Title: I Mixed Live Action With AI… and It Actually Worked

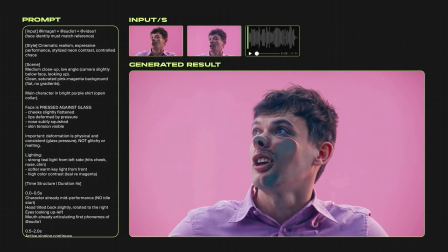[12:35]
With this prompt, I got a usable result on the first try.
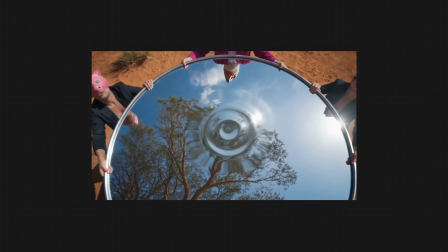[12:40]
All right, now that we've covered lip sync, let's move on to transition shots. Is the tree scene.
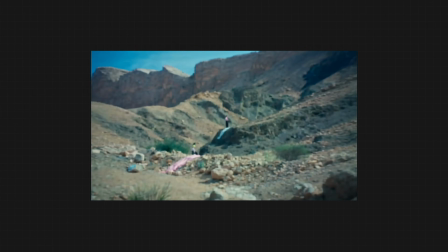[12:45]
In the story, the character jumps off the tree onto a piece of fabric held by 3 characters. But during the jump, the fabric transforms into a mirror. And as the character falls through it, he ends up in a completely different world.
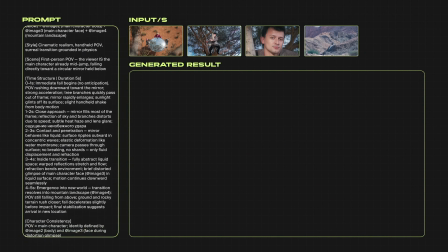[13:01]
For this shot, I used 4 images along with a detailed prompt like this. The first generation came out completely wrong.
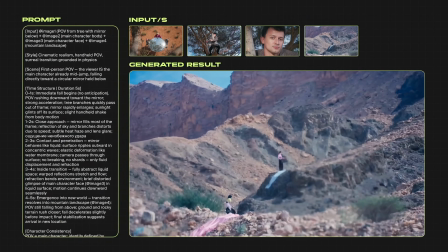[13:09]
For some reason, a random phone or some weird object suddenly appeared in the reflection.
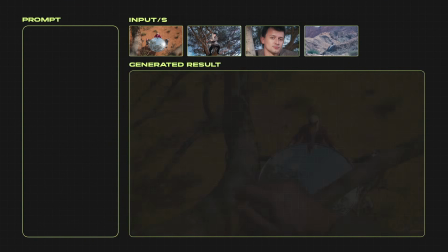[13:15]
So I refined the prompt a bit more and eventually got a version I was happy with.
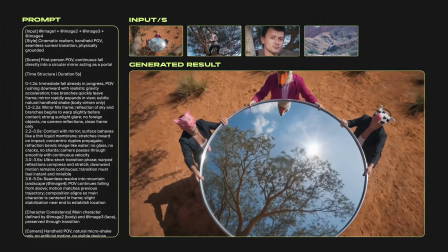[13:21]
Later on, though, I updated the scene that this transition was leading into, so I had to come back and fix the transition itself.
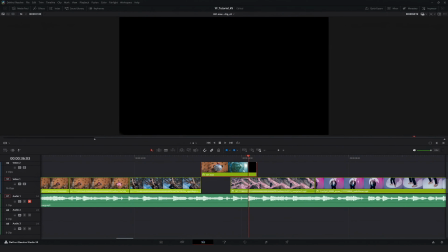[13:29]
I masked out the old version and matched it to the updated shot.
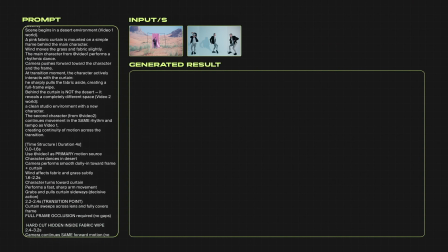[13:37]
A similar situation happened with the next example, but this time I used 2 original videos as references.
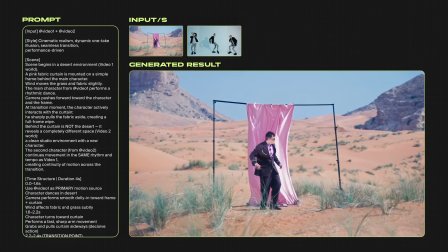[13:45]
I also described in detail inside the prompt exactly what was happening in the scene and how the transition should behave. And just like in the previous example, I had to do some cleanup during the final edit.
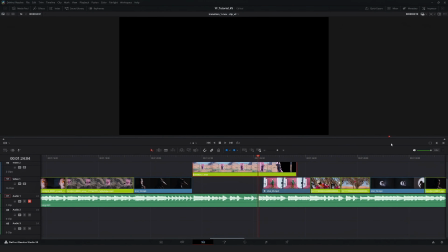[13:58]
I masked out part of the destination scene because visually it didn't fully fit anymore.
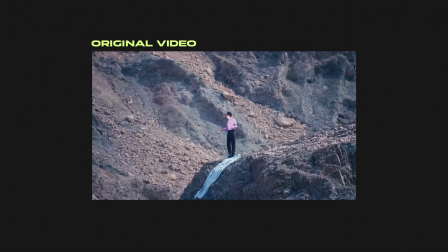[14:04]
Near the end, I added a few funny scenes to keep the pacing and energy up. I took a frame from the original shot and enhanced it using GPT Image 2.
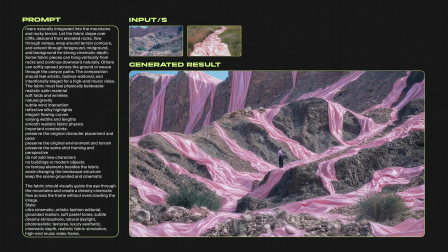[14:13]
Nano Banana Pro completely failed in this case, even though I used the exact same prompt.
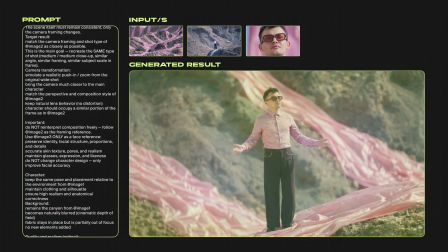[14:19]
After that, I created a wider shot where the main character is clearly visible because in the original video,
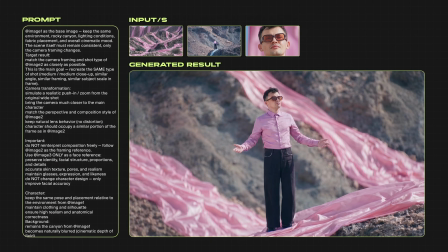[14:25]
the camera suddenly zooms from a distant shot into a wide shot.
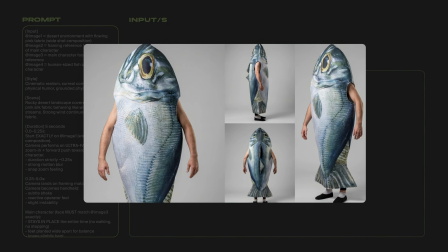[14:29]
To make the scene feel more playful and fit the lyrics better, I added a character in a fish costume.
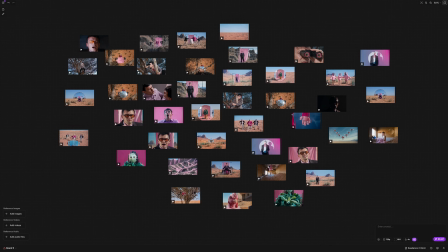[14:34]
In the prompt, I specified that the main character is holding someone acting like a fish, slipping out of his hands, and eventually they both fall over.
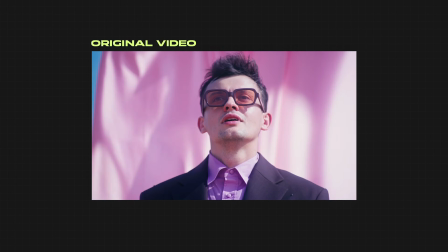[14:44]
For the final scene, I decided to create something inspired by the last shot of the original music video.
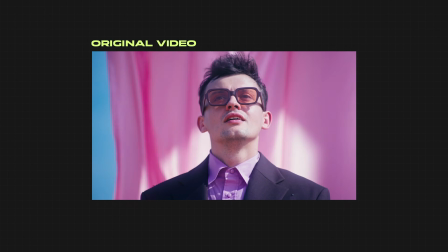[14:50]
I came up with a moment where the character hatches out of a giant egg, takes his first breath and celebrates being alive.
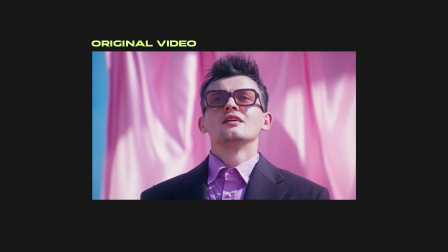[14:57]
For this, I used the first frame from the original video as the base.
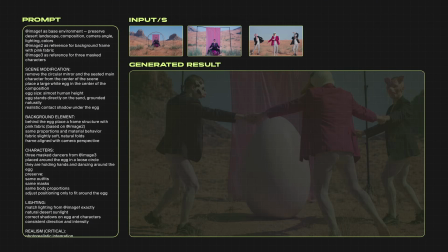[15:01]
Then, using GPT Image 2,
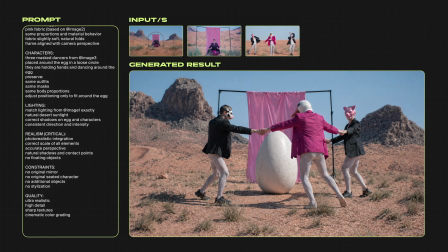[15:05]
I generated a scene with 3 characters dancing in a circle around a giant egg.
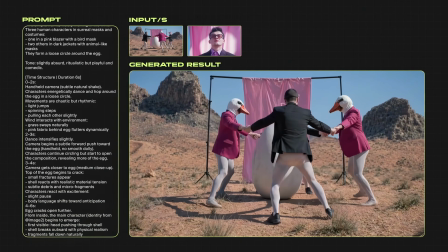[15:11]
After that, I wrote a detailed prompt describing everything happening in the scene.
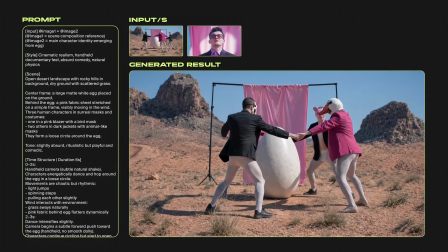[15:15]
At the end of the sequence, we return to that same original frame so the whole thing feels like a natural conclusion.
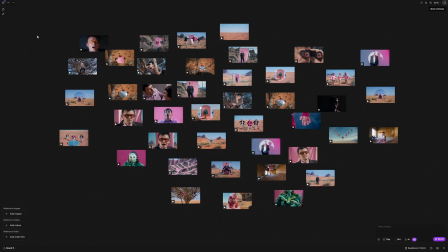[15:22]
At this point, I already had all the key elements ready: lip sync, transitions, and scenes. After that, I simply assembled everything inside DaVinci Resolve.
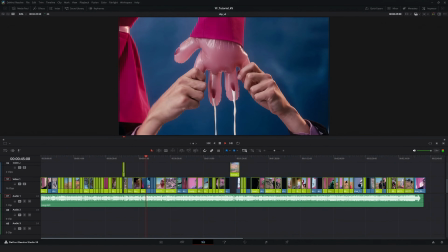[15:32]
The most important thing is that this process is not about getting a perfect result on the first try.
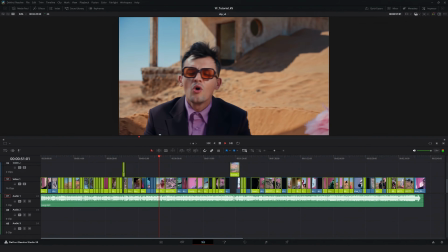[15:38]
Everything comes together through iteration. You test, review, and refine.
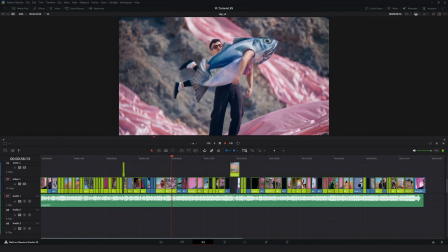[15:43]
And even from source material like this, you can build a complete music video. That's it for this one. Leave a like, drop a comment, and I'll see you in the next video.